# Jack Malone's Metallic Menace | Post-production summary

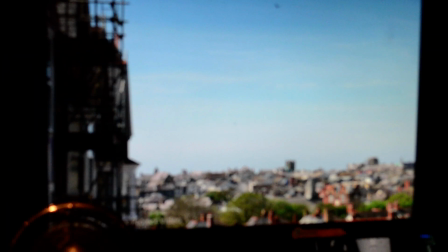(12:24)
This isn't even relevant to the film, but it's a picture I took on the day. So that shows up there.
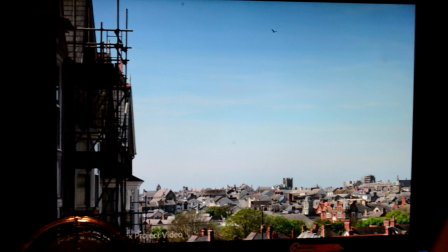(12:31)
There are moments where I do want to use stills during an overlay to sort of add context to what a character is talking about during an interview,
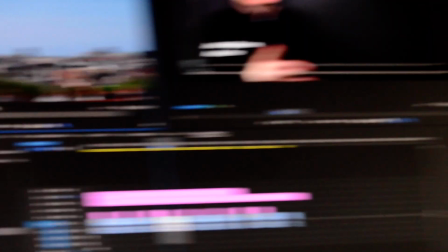(12:40)
or just to give the viewers some more visual aid. And also it helps really sell the "we made a film 10 years ago" thing.
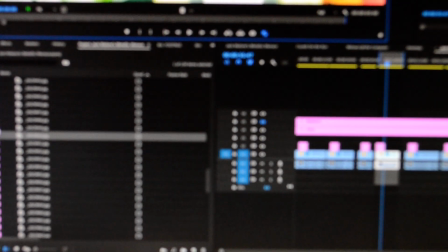(12:51)
That's not a very flattering image. See if you can find another good one.
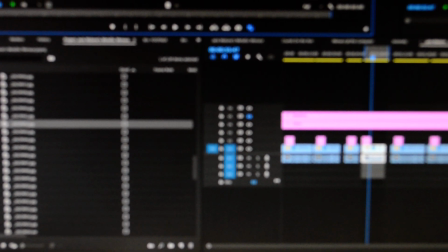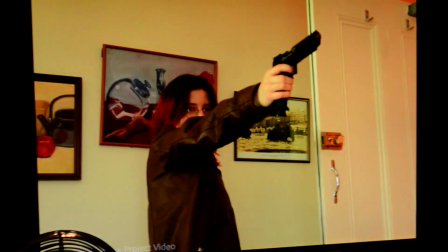(13:03)
Here we go. So this is a really good image we got on the day.
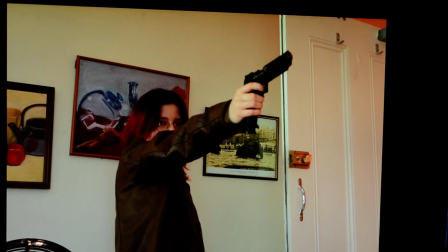(13:09)
Myself and Kai did these stills photography, and we had a lot of fun with it, let me tell you.
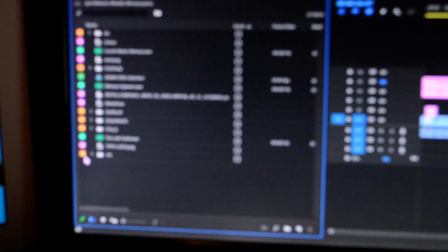(13:15)
So that's the stills bin. And then the final bin is the VFX bin.
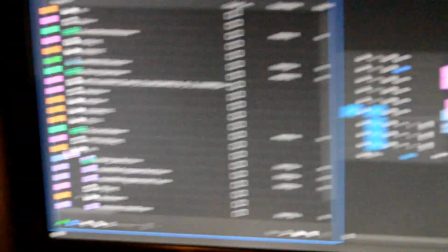(13:20)
Let me get this in focus. Let's zoom in a little bit more as well.
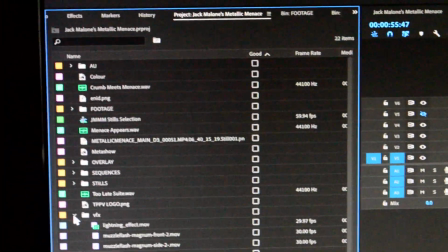(13:25)
So these are all the visual effects which I salvaged from as many like freeware websites as I could.
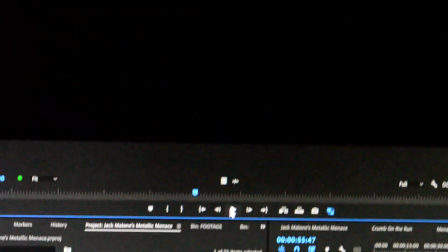(13:35)
So you got the lightning effect. I wonder what this is. Wow, it's a lightning effect.
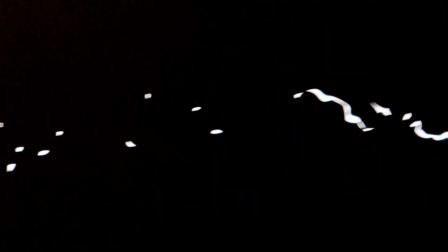(13:41)
Who would have known, right? Looks kind of anime-ish. So that's used during the sequence where the Menace time travels in and where the Menace dies.
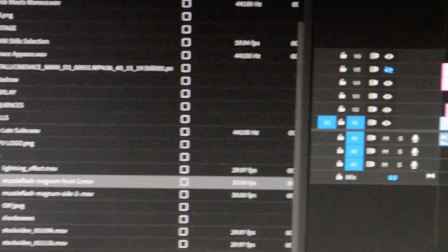(13:50)
Rip Menace. We got some muzzle flashes here. They're literally just a single frame long.
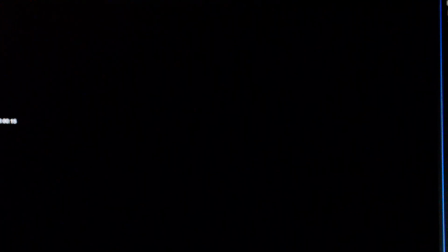(13:56)
So you've got flash and some sparks. That's a front-facing one. There's also a side-facing one. So these are overlaid into a frame where a gun goes off, and they're sized and rotated and whatever.
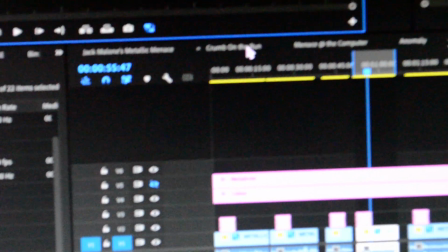(14:11)
In fact, if I go to Chrome on the Run here,
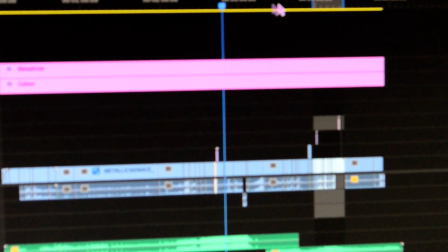(14:16)
you can see how this overlay works. Oh, it's very choppy.
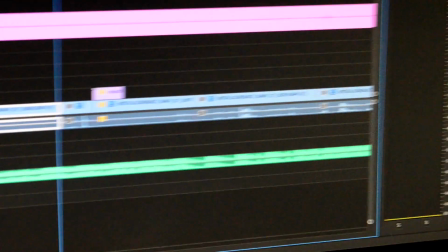(14:26)
So that's the overlay right there. That's literally it. It's just that.
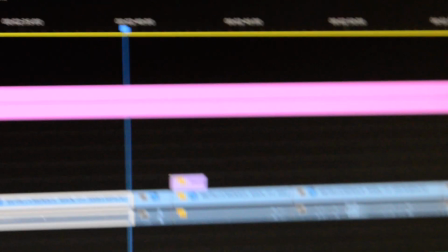(14:31)
I haven't put the most effort into just a rare muzzle flash.
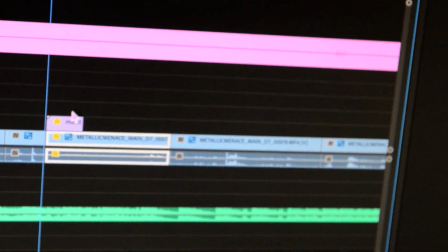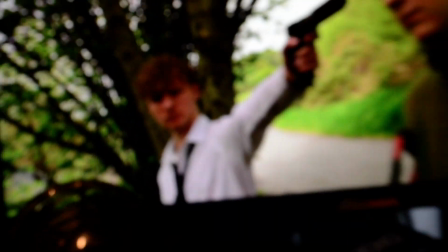(14:41)
So if I go frame by frame a bit here and get the down camera in focus, here we go.
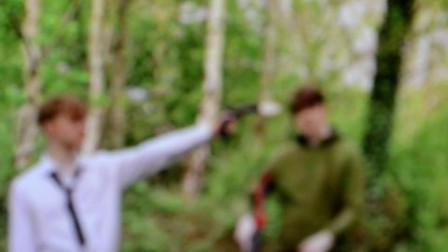(14:50)
So you can see, like right there, that's where the muzzle flash goes off, and it kind of works.
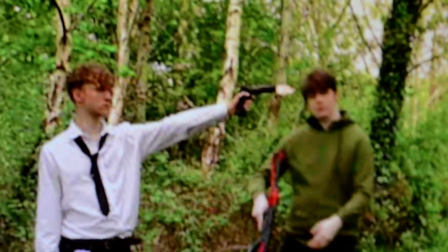(14:56)
And also, it's literally one frame long, so you're not really going to notice. Okay, that's a cheap effect. unless you pause and really look closely.
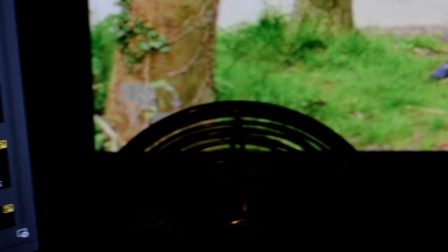(15:03)
Doesn't help I've got the proxy in use here, so this looks really pixelated, but
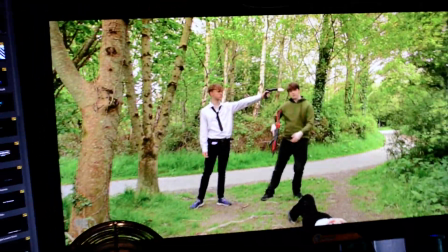(15:10)
it works. And again, it helps sell the "we made a really bad film on a shoestring budget 10 years ago" thing.
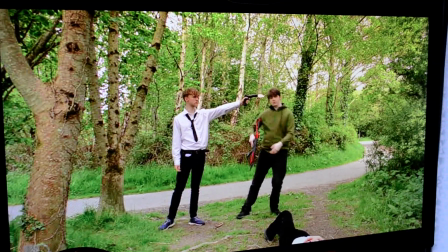(15:18)
If we use these cheap effects and we put some intentional mistakes here and there, as I researched, you know.
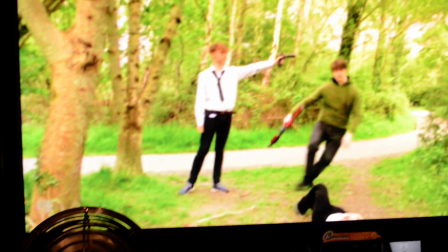(15:28)
And you can hardly see the sparks because our scale is so small.
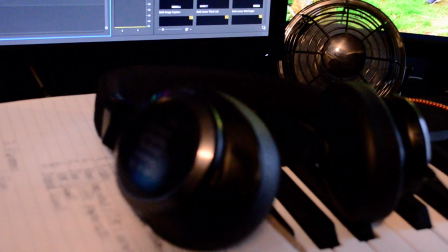(15:34)
And if I go even further into the film here,
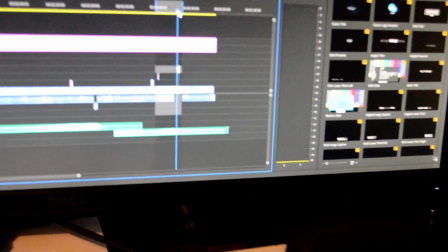(15:40)
so they're basically like little tiny clips there.
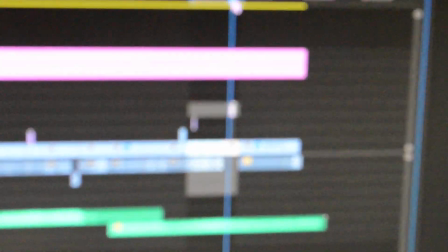(15:44)
I don't even know if you can see that, but they're literally so small on the timeline.
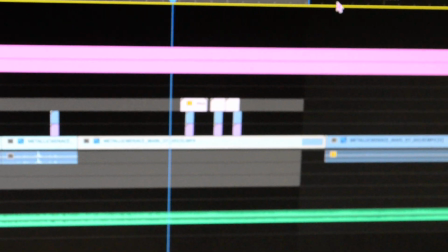(15:50)
That's how rare the use of muzzle flashes is.
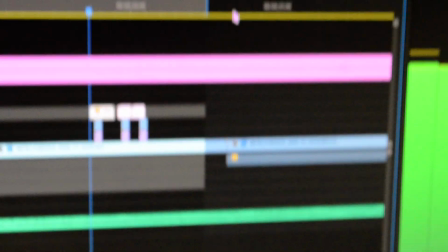(15:56)
But as we can see, when Tor's gun goes off, there's the muzzle flash.
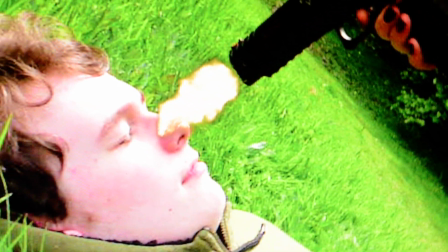(16:00)
It's not really directly connected to the gun,
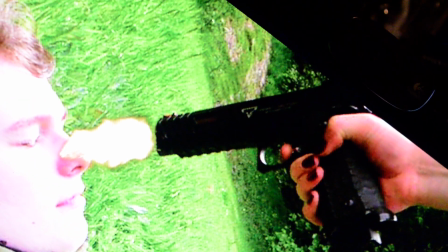(16:03)
but again, it helps sell that, you know, cheap, tacky, fake bad thing, doesn't it?
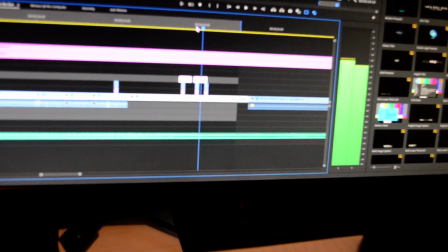(16:15)
So there's that. And there's also some lighting effects here, so you can see a couple of the lighting effects in use.
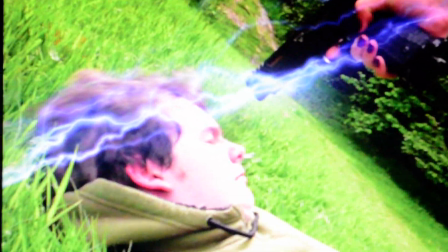(16:22)
So that's what they look like. Very nice.
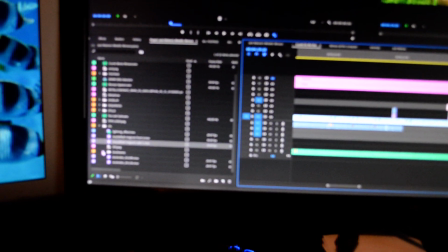(16:30)
And we got some shockwaves there.